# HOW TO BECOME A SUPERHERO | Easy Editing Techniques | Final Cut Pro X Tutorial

What is up, guys? Thank you for clicking my video. It is Roy Callum, and I'm going to show you how to do some sick angles.
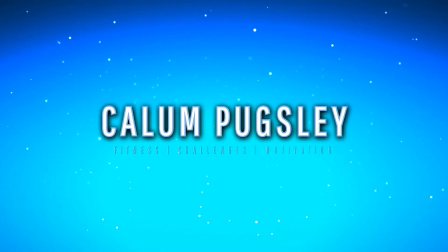So guys, I thought I'd make this video to show you exactly how I turned myself Super Saiyan in my video last week. It's really not as hard as it looks, so let's get started. So guys, before we start, I am not an expert.
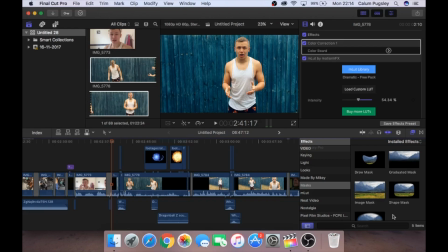I am still learning. This was my first attempt at these edits, but I just wanted to show you guys what you can do. It is very simple and very easy. So here is an example from last week's video of the three edits that I did. Here we go.
Guys, look what I can do. The flash edit.
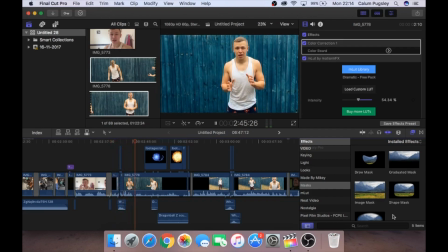I'm super fast. I can also do this. It's like I'm Super Saiyan. The Dragon Ball Z edit.
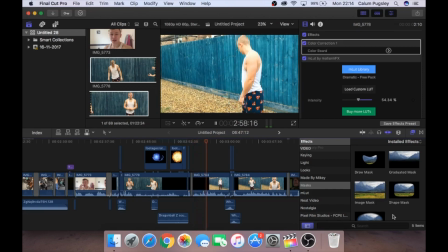But the best thing is, and the best one, wearing the right pants for this. Superman edit.
So they are the three edits that I did last week. I'm not going to show you how to do the Dragon Ball Z or ball thing because it's a lot harder than the other two.
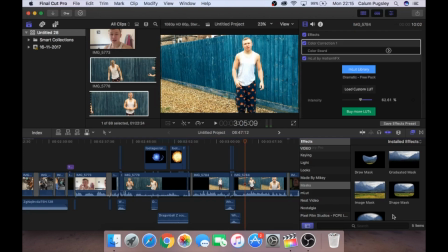But the Flash and the Superman are super easy, very, very simple. Anyone can do them. So I'm going to show you exactly how to do it right now. Let's go.
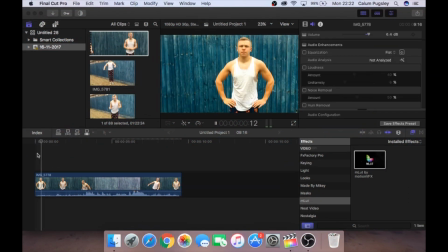Okay, guys. So here is the first clip of me being super fast. Okay, guys.
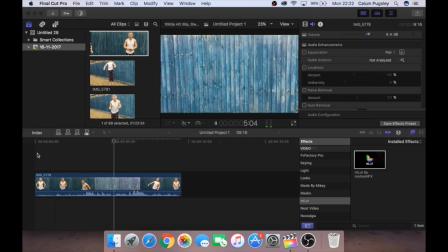So without the edits, it's actually a lot longer.
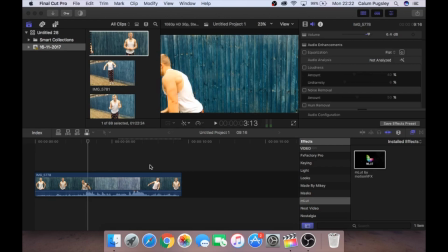But it's got 2 points where I need to edit.
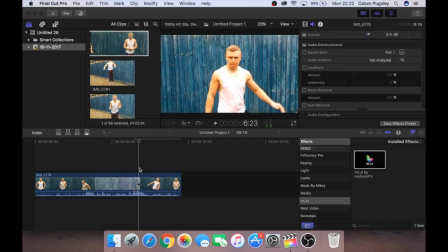So this bit when I'm running out, and then this bit when I'm running back in.
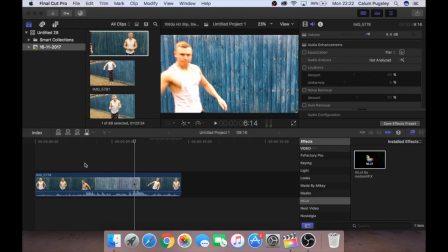They both need to be masked to make it look like I'm super fast. So the first one.
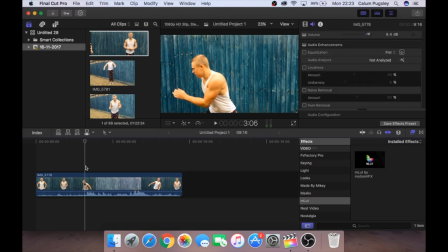Okay guys, so all we're gonna do, gets a bit of me running, like this bit. Just cut it there, and then go a frame forward, and just cut it there, and then pull this clip up.
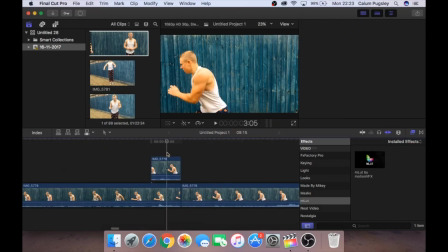Zoom in a little bit. And this is going to be where we're going to mask.
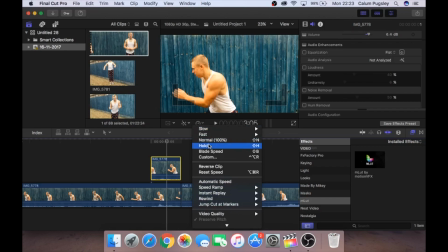So, go here. There's a hold. Gets a little bit longer.
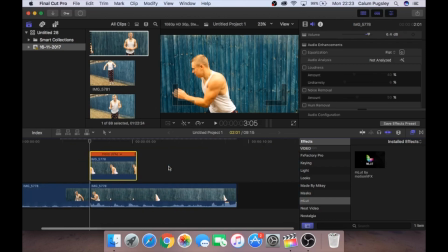And the clip holds. So we're just going to shorten it. It's going to be a really small clip. Okay guys, now what we're going to do is go to effects. Click on mask. Go to draw mask. Drag it onto your clip. And then we're just going to add a mask.
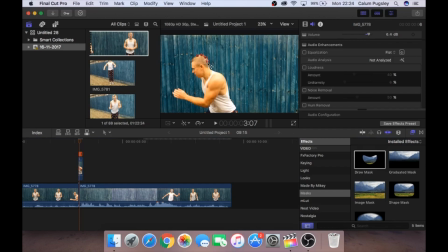Doesn't have to be super accurate because it's going to be blurred anyway to make it look like we're going super fast. But I'm quite OCD, so I like it to be on the lines at least.
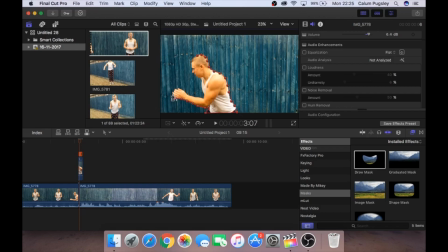I don't want it to be really shitty done. Drawing masks is super tedious, and that's probably why most people don't do it, but it looks so effective once you've done it. Because like, come on, even that 2 second clip of me being a Flash looks so awesome.
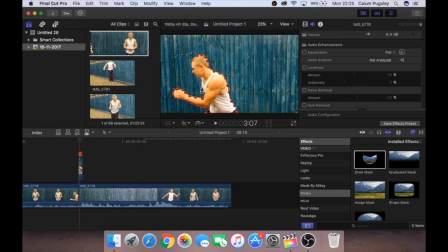I could have made it longer, but I was busy and I had to rush, so it wasn't as long as I wanted, but it just looks so good. But just like even this, just doing a rough outline takes so long.
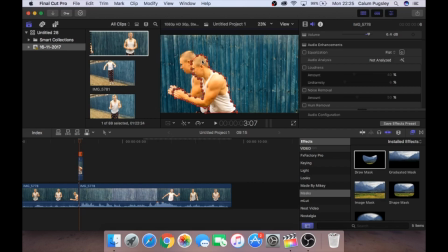My head is so big. There we go. We have our master on here. So now guys, what we're gonna do is go to blur, go to directional, drag it onto the clip, and drag it to the direction you're going to run and make it super blurry because
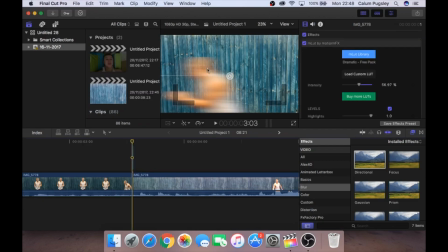we're running super fast. Okay guys, so we have the mask here, super blurry, going in that direction, but just at the end of the clip. I'm about to go out of frame, I'm just about to start running, so I'm going to start that one literally on top of me, to blur me out.